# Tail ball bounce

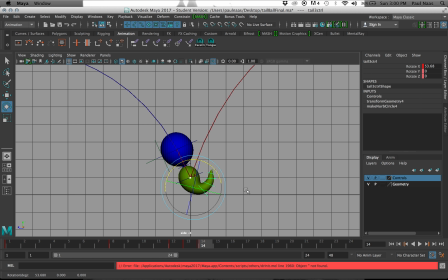737s
Let me tweak that a little bit, bring that down. Why wasn't it touching any longer? Because, like I said, some of the controls didn't get set on the previous key, so when or on the previous frame, excuse me.
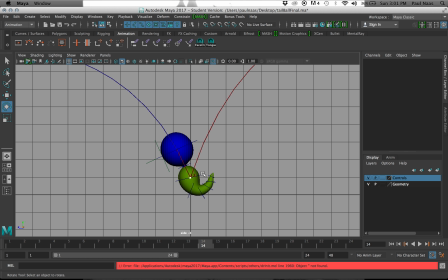752s
So when I adjusted them, Maya's in-betweening changed as well. So now, here's frame 15, and we're going to have to adjust it a little bit more. Again, we want the tail to follow the path.
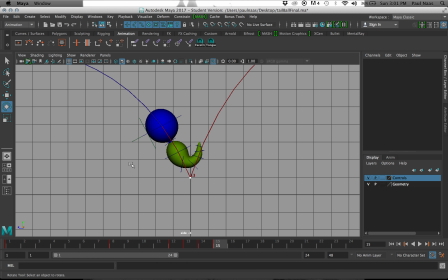771s
We don't want a single frame of the tail bending into an S shape, so we're going to kind of cheat just a little bit on this guy. We're going to bring this down, straighten it out mostly straight.
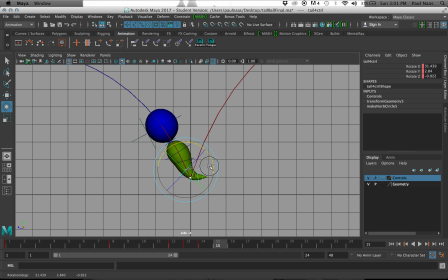790s
But I want to leave a little bit of a bend in the tail, just a tiny bit, just to kind of carry it along. If you have an action that has
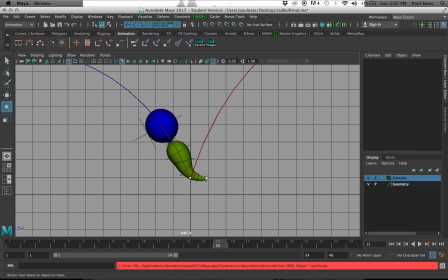803s
one frame that's significantly different than every other frame around it, it has a little snap to it. It ends up looking a little strange. So you typically want to avoid that. And the way you do that is by having a transition out into the next pose, if you know what I mean.
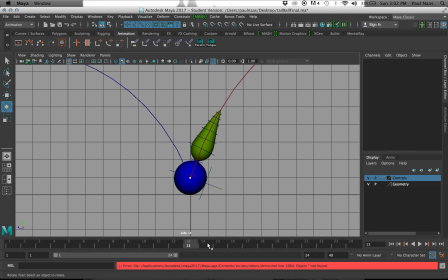821s
So on frame 13, we were straight. On frame 14, we've got this really significant bend. And then on frame 15, we want to keep just a little bit of a bend in it to help the eye transition back into the straight tail that we'll have here in just a minute.
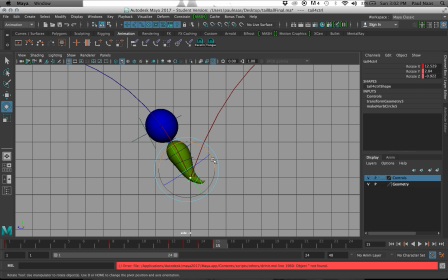837s
And I'm just kind of futzing around with this a little bit, just getting it the way I want it. It takes a little trial and error sometimes, but for me, that's the fun part of what we're doing, is we get to mess around a little bit and kind of play with it.
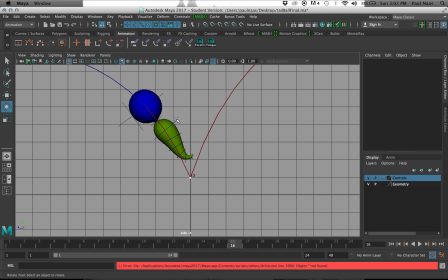854s
And then we're going to go to frame 16 and make sure that I straighten all of these out so that everything follows the path of action again. We're well clear of the ground at this point, so we don't really have to worry too much about the bend.
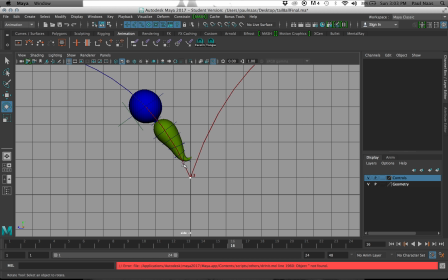871s
The bend is not going to be part of our equation anymore. Whoops. Get that control. Oh, that landed right on the line. There we go. Landed right on the line. It was tricky to grab that little guy.
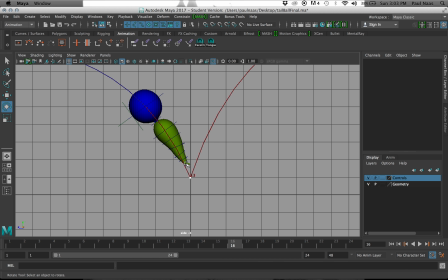889s
You can hear that alarm in the background. I apologize for that. It's just an alarm I set for something else that I forgot to turn off before I started recording. So apologies if that's distracting.
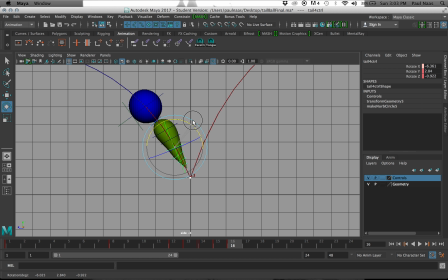903s
So here we go. You can also kind of tell which ones need to be adjusted just by looking at the angle that the control is at. If you got a control or two that are at a very
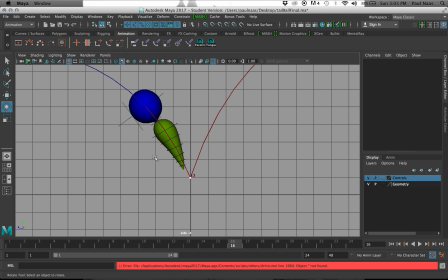918s
widely different angle than some of the other controls on the rig, then that'll give you a hint as to which ones you really need to work with. There we go. That's pretty good. So coming in, frame 13, frame 14 is our bend.
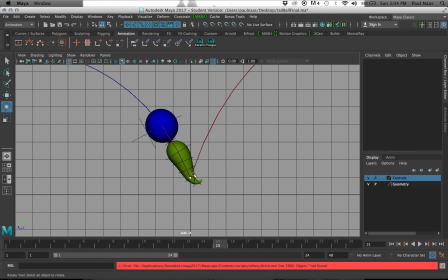936s
Frame 15 has just a little bit of that curve on it to help our eye transition. Frame 16, we're straight again.
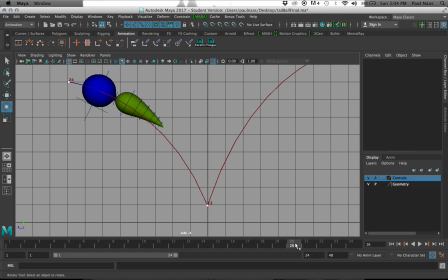948s
And then we'll come out to about frame 20 and check things. We can use these controls to get back onto the path.
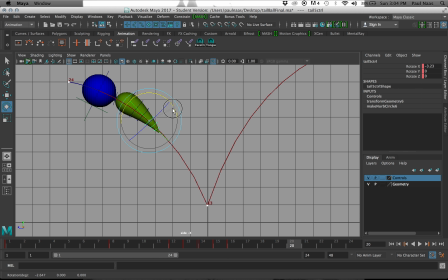967s
Just keeping an eye on things, making sure that things line up correctly. Keep the tip of that tail on the path of action as much as you possibly can.